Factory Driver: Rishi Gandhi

Hello, my name is Rishi Gandhi, and I'm a filmmaker. I've worn many hats, such as director, editor, DP, and colorist. I've oftentimes had to perform all these functions on the same project. I've worked on documentary, commercials, and narrative film.
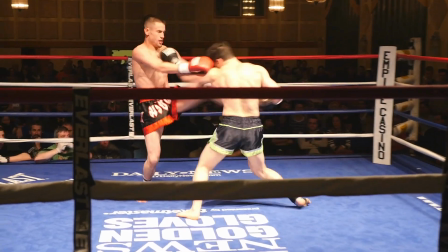On independent productions, I often end up shaping the imagery on my own. Such was the case on my indie short horror film, Mater Mortis.
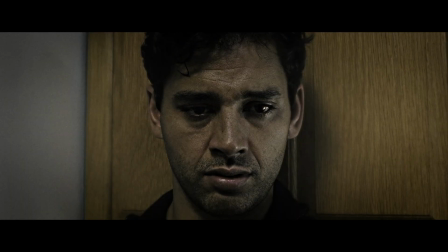Mater Mortis is a drama examining family illness through the lens of horror.
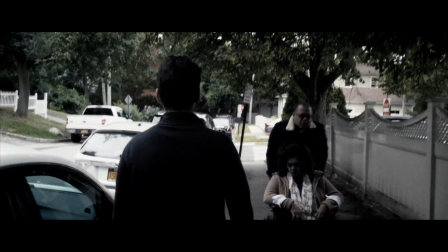When I was still in the writing stage, I conceived of there being two different looks in the film, one for scenes in the past and one for scenes in the present.
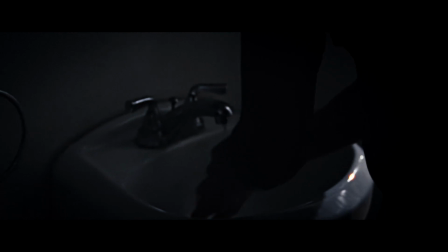I opted for a more desaturated look for scenes in the present to reflect the emotions the protagonist was dealing with.
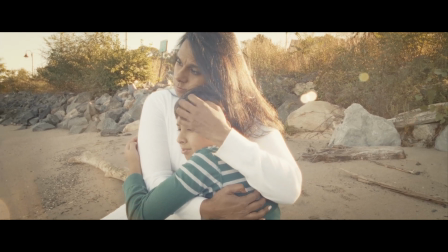Flashback scenes would be brighter and lean towards a nostalgic feeling.
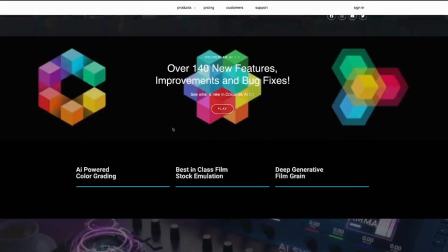To help me speed through the initial phase of color grading, I opted to test out Colourlab right on this project.
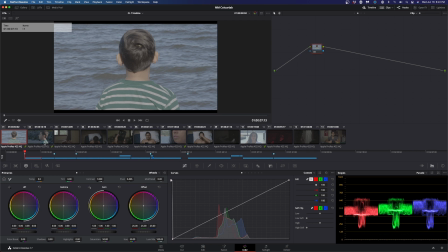Okay, starting out, we have Resolve open, and we have a sequence from Mater Mortis open in this timeline.
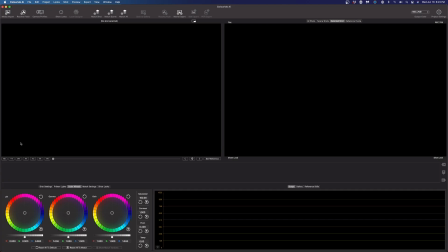And what we're going to do first is just do our first bit of work in Colourlab.
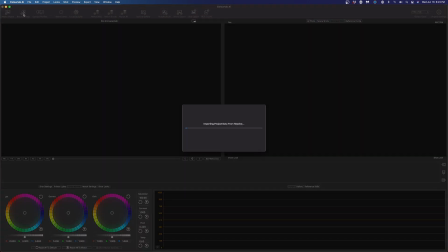So in the Colourlab interface, I just hit Resolve Fetch, and it's going to bring that exact timeline in here.
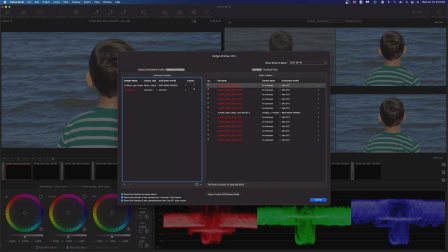And the really cool thing is I have this little camera profile IDT pop-up, and all I have to do is pick the camera profile for the type of camera that I shot.
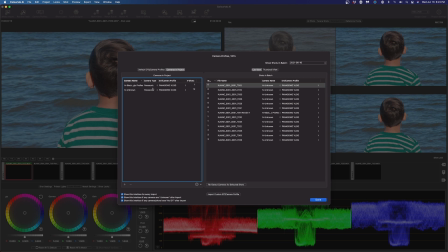And in this case, I shot Panasonic. I shot specifically on a GH5. Colourlab by default goes with V-Log. When I worked on this project, I actually ended up working in RE-Log-C color space. And granted, Log-C and V-Log are kind of close to each other, but I felt I was,
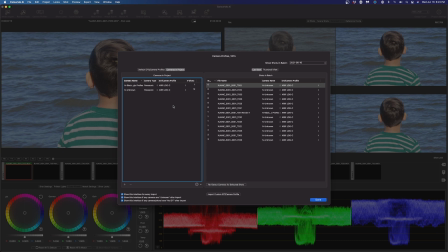for my own creative purposes, I felt I was hitting the look that I wanted a little sooner using Log-C. And I just really, really loved the look I was getting in that space. So I've opted to just keep everything in Log-C and work in that space.
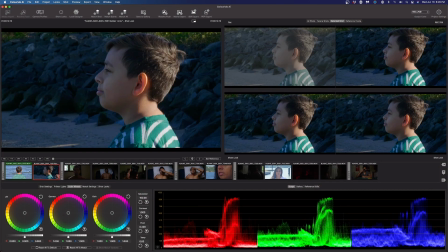So now I just hit done and we get to work. We have these two shots here that are in a dream sequence.
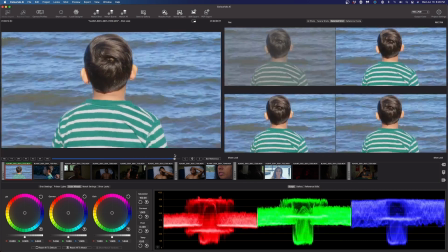We have this little boy looking at some water. It's very intense.
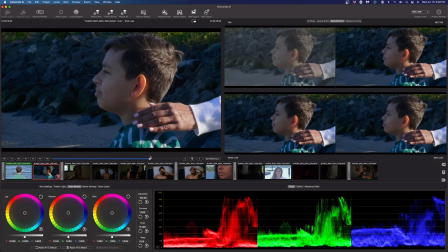And while he's watching, a hand comes off screen, and cut to our next scene.
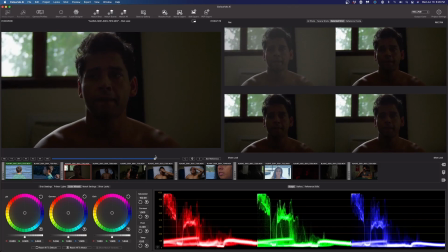And, you know, now we see this grown man wake up. He clearly had a bad dream. And as we can see here, everything's kind of underexposed. And honestly, that was my mistake while I was shooting it. I thought everything was within a reasonable exposure, but once it came in post, turned out to not be the case.
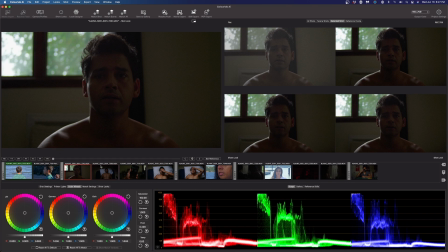But we can still actually work with this despite this issue right here. We have across a few other shots where nothing's even matching.
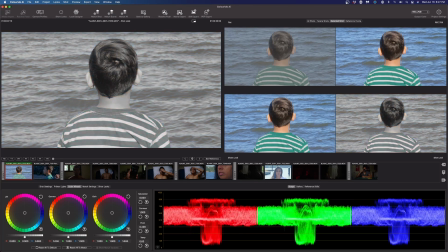We'll address that soon enough. The first thing I want to do is I want to dial down the saturation so I can determine what I want my contrast to be. Because I kind of want this to feel a little dreamy, what I'm going to do is I'm going to actually boost up the shadows a bit.
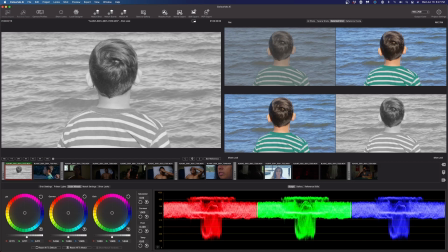So it kind of has like a more like airy or wispy feel to it. I'm going to dial up the gain. Okay, I feel like I'm generally in the ballpark of where I want to be. I'm just going to bring the color back in. So yeah, it's already looked kind of dreamier now.
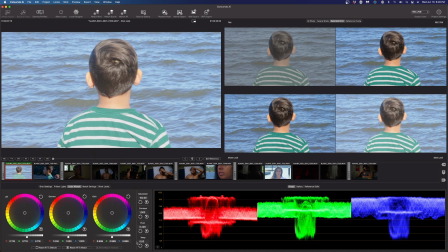So maybe I'll add some temperature into this, kind of warm it up a bit to kind of match that sort of more warm feeling I want for the dream sequences.
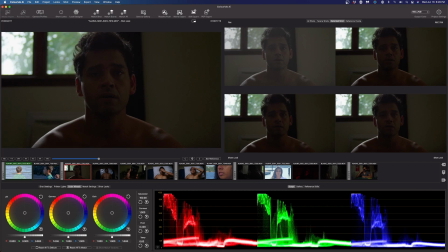So for my next shot, which is, I guess, my hero shot for this second sequence here, I think I'll address this shot first. I'll probably just bring the shadows down a little bit because this is supposed to be a bit of a darker shot.
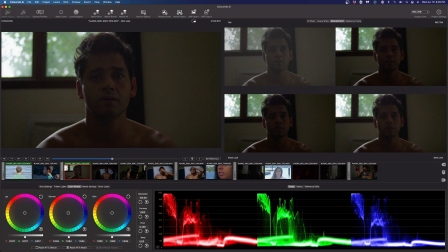He's just waking up super early in the morning. But I think the thing I'm going to focus on is the skin tone a bit because it's kind of underexposed. So I'm just going to boost up the midtones a bit, work with the gain a little bit more.
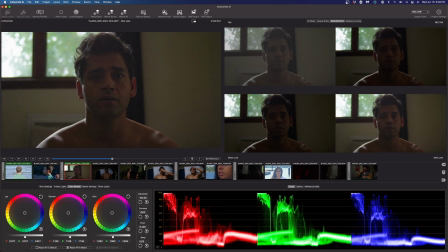Play around with that until I feel I'm in the ballpark of where I want to be.
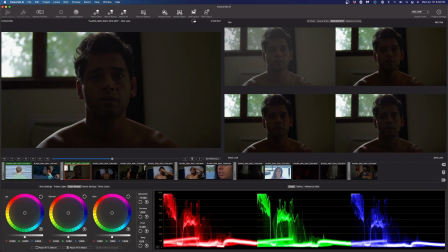Okay, so I'm going to do the exact same thing to this shot here. Bring down my saturation. And everything's kind of really dark.